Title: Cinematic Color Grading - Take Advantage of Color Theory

There is so much more to color grading than just making your footage look cinematic. Take a look at this shot and let me know how it makes you feel. Now let's take that same shot and do a little bit different color scheme on it. Now there was a huge difference between both of those scenes, and you don't have to be filming a movie to use color to help enhance your story. I know many of you are YouTubers and creators, and understanding color theory is really gonna give you that emotional punch to make your videos stand out. So I've been watching a ton of the color theory videos that I've found on YouTube, and everything's kind of skewed towards like Hollywood and big cinema. So my goal with this video is to bridge that gap and show you what color theory is and how you can apply it to the videos that you're creating, whether you're doing some big Hollywood blockbuster or you're just editing your vlog that you shot yesterday. So in one of my recent videos, I did a color transition, and this is one of the tactics that you use to be able to make your videos stand out.
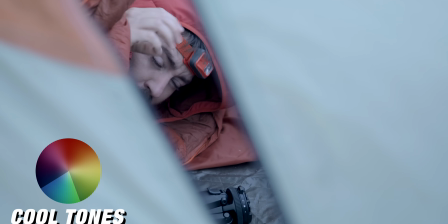(1:11)
I started out the video with cool tones, and I layered in sound effects to feel like I was waking up in the outdoors in a tent.
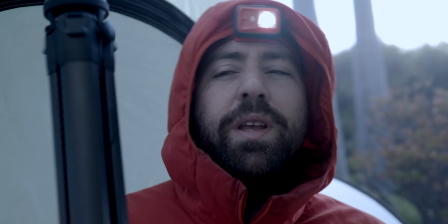(1:19)
Now the twist is that I was actually in my backyard,
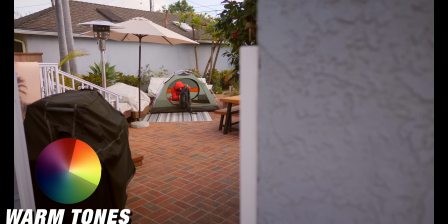(1:22)
and so I transitioned the colors from blue to more oranges to warmer colors, so that it hits you on an emotional level. And the cool thing about it is I saw this transition actually having an impact with the viewers that were watching it.
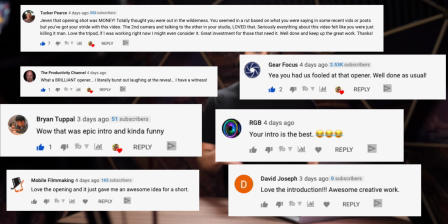(1:35)
Down in the comments, I saw multiple people talking about how the intro caught them off guard, or like just kind of was something different and stood out. It's because of the color transition that I used along with sound effects and music and all of that. If you've seen the YouTuber Josh Yo, his channel Make Art Now, he uses a triadic color scheme in some of his videos to help give it that cyberpunk feel.
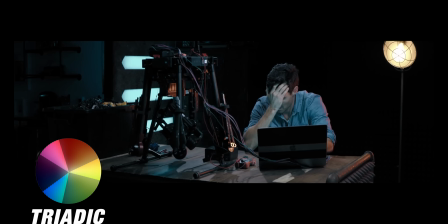(1:57)
So the reason that you would use specific colors in a scene is to give some sort of impact, whether it's mood, feeling, or you're just trying to show some sort of transition from one state to another. And color is a great way to kind of hit people on a subconscious level where they don't really think about the color, but it's there and it's causing them to feel a certain way. So for example, in Star Wars, as soon as you see the lightsabers, you know good versus evil, blue versus red.
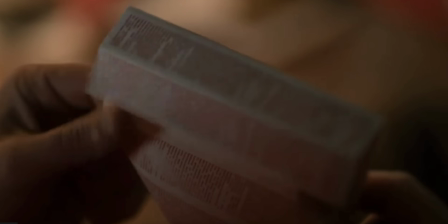(2:25)
However, you look at a film like Her, and the color red becomes a symbol of love because he's falling in love with his operating system. So specific colors can take on different meanings depending on the situation you use them in. However, how you make it work is that you associate a color with something in your video. And then when this color changes, say it goes from a blue to an orange, that's called a transition, and it hits people on this different level where they feel like something has changed. So in movies, a lot of times they will use this as a character transition. It's also used as simply as transitioning from one scene to another. You're gonna use associations and transitions to help move the story along, and you don't have to be like a huge Hollywood director to be using these kind of principles in your videos. Even just here on YouTube, the choices you make in your background or the clothes you wear will have a significant impact on the people on the other side of the camera.
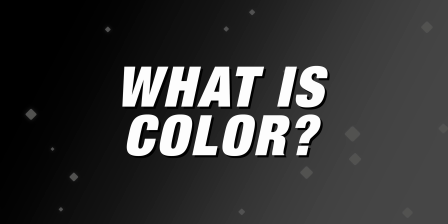(3:17)
You guys. Now, to understand how to use color in your videos, we first need to break down some different elements on how color works.
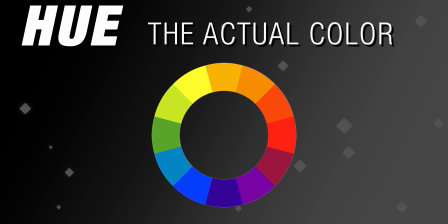(3:24)
So first is hue, and this is the actual color. So when we're talking about the color red, then that is the hue.
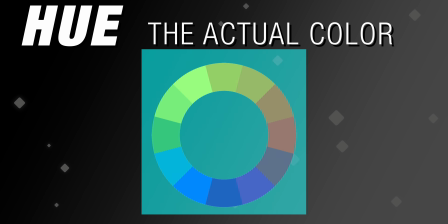(3:31)
On a color wheel, each color is a hue, whether it's yellow, orange, red, pink, blue, green, etc.
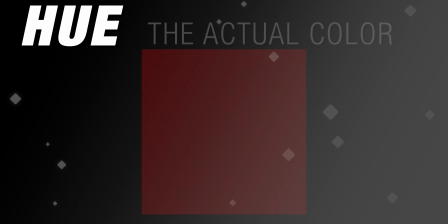(3:38)
Next is saturation, and that's the intensity of your hue.
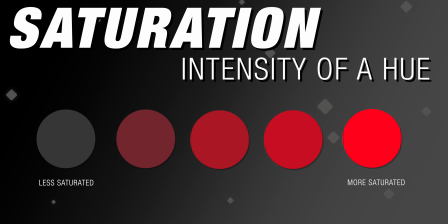(3:42)
So little or no saturation is gonna give you a pale color, and if you completely pull out your saturation, it'll turn into a gray. Whereas in comparison with lots of saturation, you're gonna see an extremely vibrant hue.
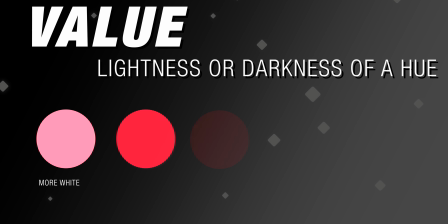(3:53)
The third thing is value, and this is the lightness or darkness of a hue. So how bright or dark your color is. And you change this by adding white to make it brighter and black to make it darker. And this does not affect the saturation. So you're gonna use a combination of these three elements to create your color grade.
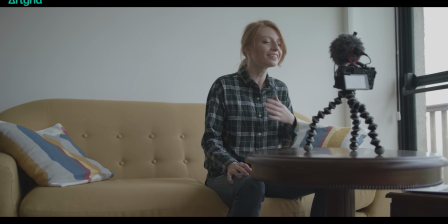(4:09)
So let me just show you a quick example. This is a shot that I just pulled off ArtGrid, which is a great place to grab some stock footage,
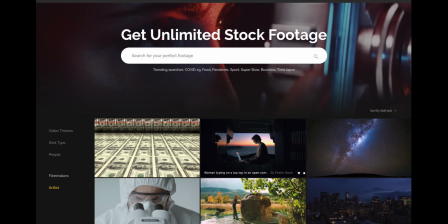(4:16)
and they allow you to download log and raw footage, so it's a great tool to use to practice color grading.
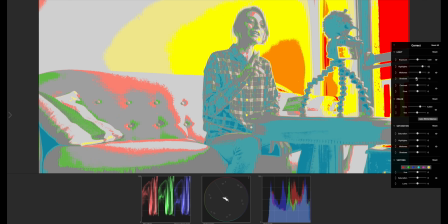(4:20)
Let's take the log and bring it to Rec 709. This is just a base correction.
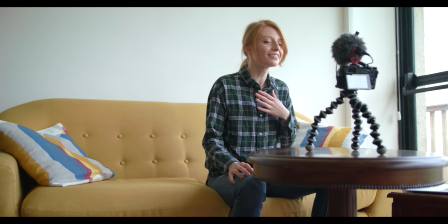(4:25)
It looks good, but we can use hue, saturation, and value to create a different feeling out of this scene.
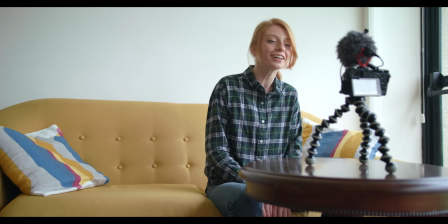(4:31)
Right now there's a complementary color scheme going on. That's kind of how this scene was shot.
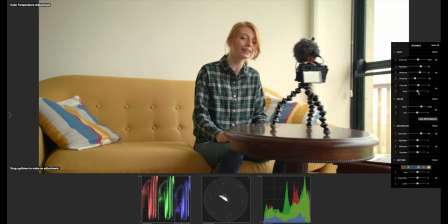(4:35)
Let's make it analogous by bringing the blues into the greens and the oranges more into the yellow.
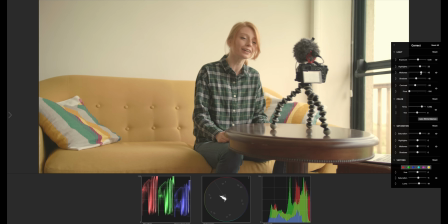(4:40)
From here we'll desaturate and we'll add some white into the value and give it a nostalgic feel.
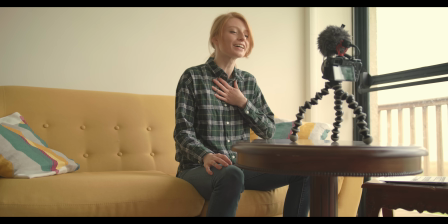(4:46)
Now let's go the completely other way. I want to emphasize the contrast with the blues and the oranges.
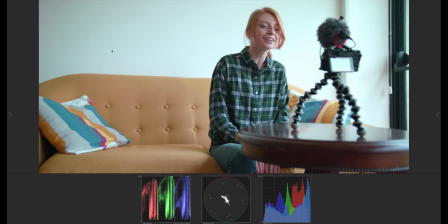(4:50)
So let's focus all the colors into the blue and the orange spectrum,
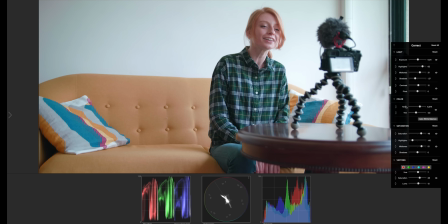(4:54)
and then boost the saturation and add a little more black into the values of this color. And
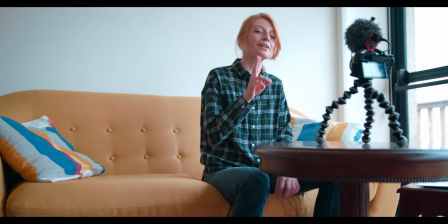(5:00)
now you can see we have a completely different look and feel than the original Rec 709, just standard color grade.
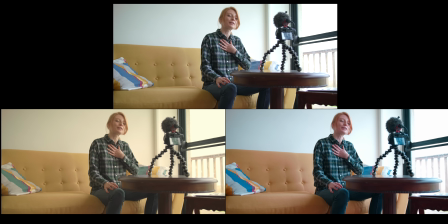(5:06)
So you're probably wondering, what are these different terms I'm talking about? Analogous, monochromatic, triadic?
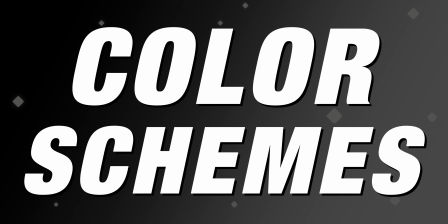(5:10)
Well, these are color schemes. Color schemes create harmony in your footage, and it's pleasing for the viewer to watch. And so I want to go over a few different color schemes that you can use in your videos, and some that are very popular and you'll see time and time again.
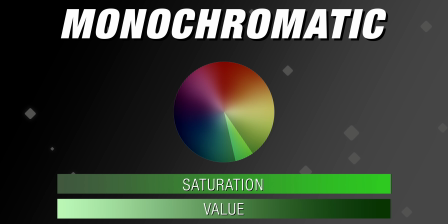(5:24)
So a monochromatic color scheme uses one color, but then they change up the saturation and values to produce all the colors in a scene. A super prominent example of this is The Matrix. They use the green hue to give you that feeling that you're in a computer simulation.
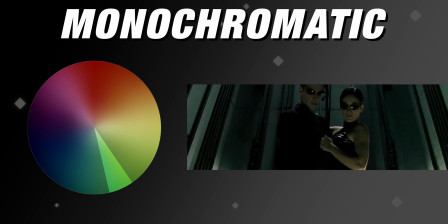(5:39)
And then they use saturation and value to give the scene its depth. An analogous color scheme is where a group of colors are used from the same part of the color wheel.
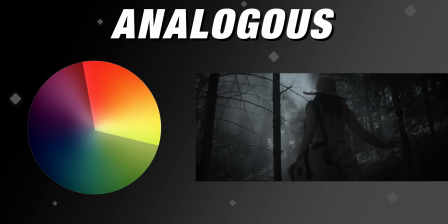(5:47)
And you'll see this used all the time, whether it's pushing into the blue spectrum to really make things cool,
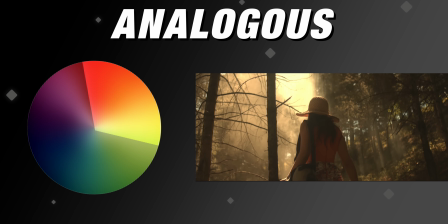(5:52)
or you push more into the yellows and the oranges, and it really gives a warm quality to the footage that you're watching.
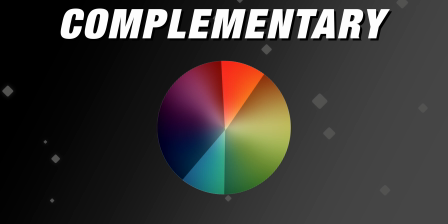(5:58)
The next is a complementary color scheme, and this is where you're using colors on other ends of the spectrum.
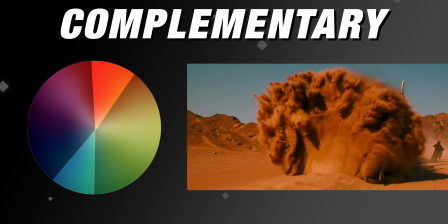(6:04)
One of the prime examples of this is Mad Max, because they push the color and saturation so far into this contrast look
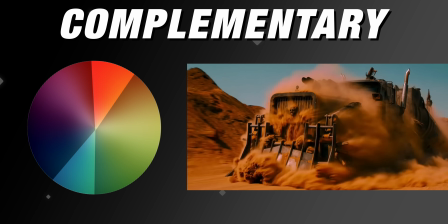(6:12)
that you really see like this huge color contrast between like the sky and what's going on in the foreground. Super orange and teal. Now this is like your standard color scheme that you'll see across all cinema, and the reason for that is orange and teal work super well for filming. Skin tone pushes into that orange color hue, and so when you want to make a complementary color to that, across the end of the spectrum is teal. So that's why you see orange and teal all over the place. Now there's obviously different variances in how you use your orange teal, how much you bump up your saturation, pull it down, but that's why that look is so classic and why it's such a popular look. It's just an easy way to create more of a cinematic feel in your videos if you add more of this orange teal quality to your footage. A triadic color scheme is where you use 3 colors that are spaced out evenly on the color wheel.
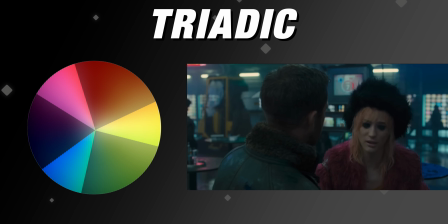(7:02)
And a lot of sci-fi movies will end up using this color scheme, but it's obviously not limited to that. Now it's important to understand these types of color schemes that you're gonna see again and again, but one thing that you really need to think about is how you use a color that's kind of outside of a color scheme. This is called a discordant color scheme, and that's where you're taking a color that doesn't fit within one of the schemes. And oftentimes you'll see people use like a yellow jacket in a very blue environment.
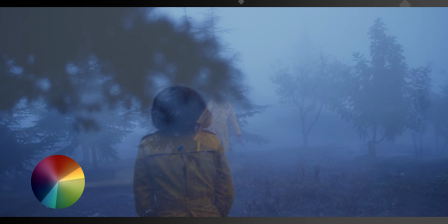(7:29)
And the reason is the yellow really pops because yellow is not exactly across the color wheel from blue and really catches your eye.
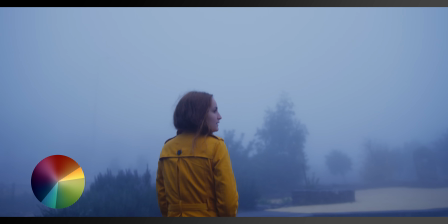(7:37)
So using a hue that doesn't fit within your color scheme is really gonna drive attention to that object.
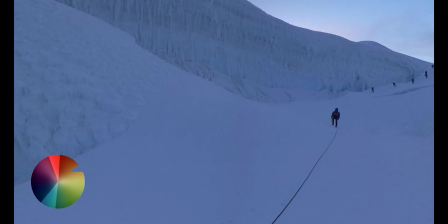(7:43)
It's a lot of times why I'll wear like a red jacket when I'm out in nature, because your eye gets drawn to that.
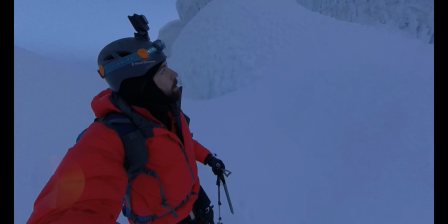(7:49)
So understanding color schemes is really gonna make your videos stand out, and understanding when to use a color that doesn't fit into the color scheme is gonna drive more focus to that object or that thing that you're using. So having a color scheme to your videos is really gonna help hit your audience on more of an emotional, psychological, and potentially even physical level.